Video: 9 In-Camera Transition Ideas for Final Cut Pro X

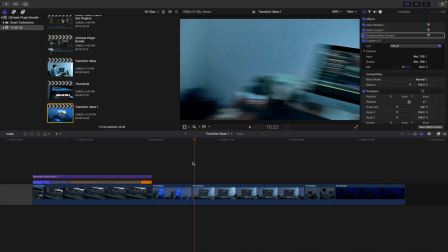743s
frames. If I go frame by frame, as you can see, I'm using the motion blur. So that was a really seamless cut. I'm using the motion blur to hide the cut. So if I play the clip again right here, as you can see, there we go. I'm just simply using the motion blur to hide that really like apparent jump cut.
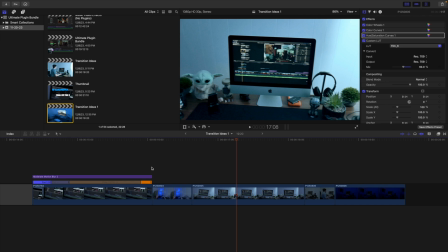757s
And that's all you're gonna do. The most important thing, again, is make sure whatever you're doing, whipping up or down, you're doing the same direction in both shots to create a seamless transition. Now, the next transition I'm going to go over is just a simple jump cut. So you just have two clips. So if you go right here, here's clip number one, and then here is clip number two.
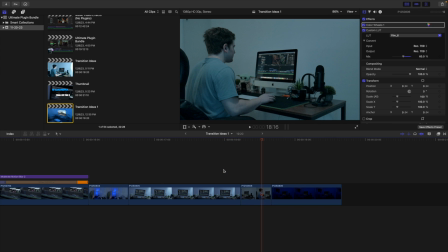774s
Just a simple jump cut. It's a really effective transition, but I just wanted to include that in the video, just in case you weren't aware of that. Simple jump cuts can be really effective. You don't want to use them too much because they can be too jarring, but they are just a simple transition.
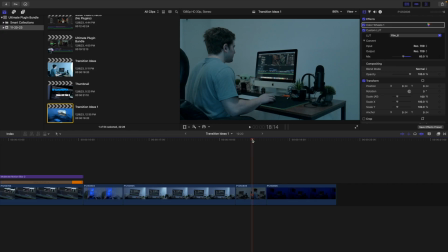787s
The last transition I want to go over is called a match cut. So basically what you're doing is you're changing something but also keeping something the same, kind of like the clean plate transition. As you can see, I have a shot of me basically editing a video, but in this case, I'm basically like editing with white lights. Now what I'm doing is I'm just going to change blue lights.
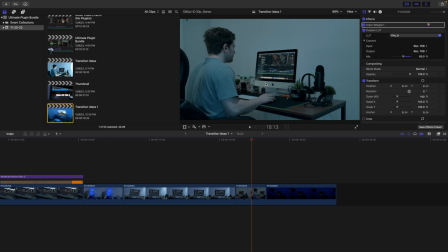806s
So the me sitting editing in my desk, everything is the same, but the only thing that has changed is the lighting has changed to blue. So this is just a really cool transition. So let's say like for a sports video, you're basically like having like, let's say, a player wearing a whole bunch of different colored jerseys, but he has the same number.
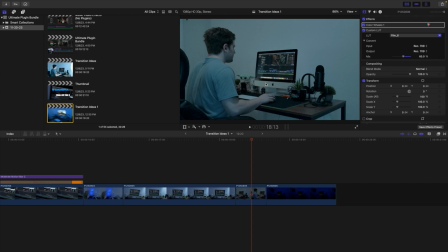824s
So basically, if you compile a whole bunch of those shots and lining up the number, and just like the number of the jersey is the same, but maybe the color of the jersey is changing. It's a really simple transition, but executed correctly, it's just really clean.
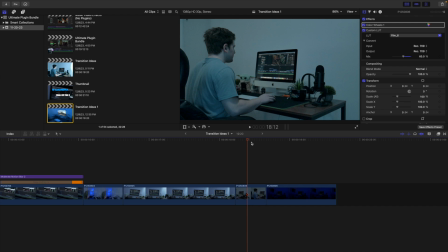838s
So as you see, simple as that. So basically almost everything is the same. You want to keep something the same, but you also want to change something. As you can see, there we go.
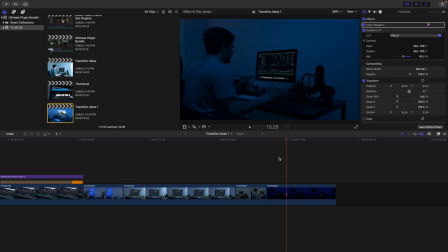847s
So again, me editing at my desk is completely the same in both shots, but something is changing where the lighting is changed to blue. So there are a whole bunch of really cool like examples of match cut transitions. I'm sure you can go on YouTube and look up like match cut ideas. really cool transition. I just wanted to make you aware of that really cool transition, or maybe you're just not even aware of what the name of that transition is. It's a match cut. In my opinion, it's the coolest transition in basically all of filmmaking history. I love the match cut transition. Anyways, hopefully you enjoyed this video. Hopefully you learned something, and hopefully you take away something from this video. This is just really cool ideas, and hopefully you go ahead and use some of these ideas in your own videos. And before you go ahead and click on this video, make sure to hit that subscribe button. Also, if you're looking for some really cool Final Cut Pro plugins, presets, and overlays, definitely go ahead and check out my digital store. Anyways, I will see you in the next one. Peace.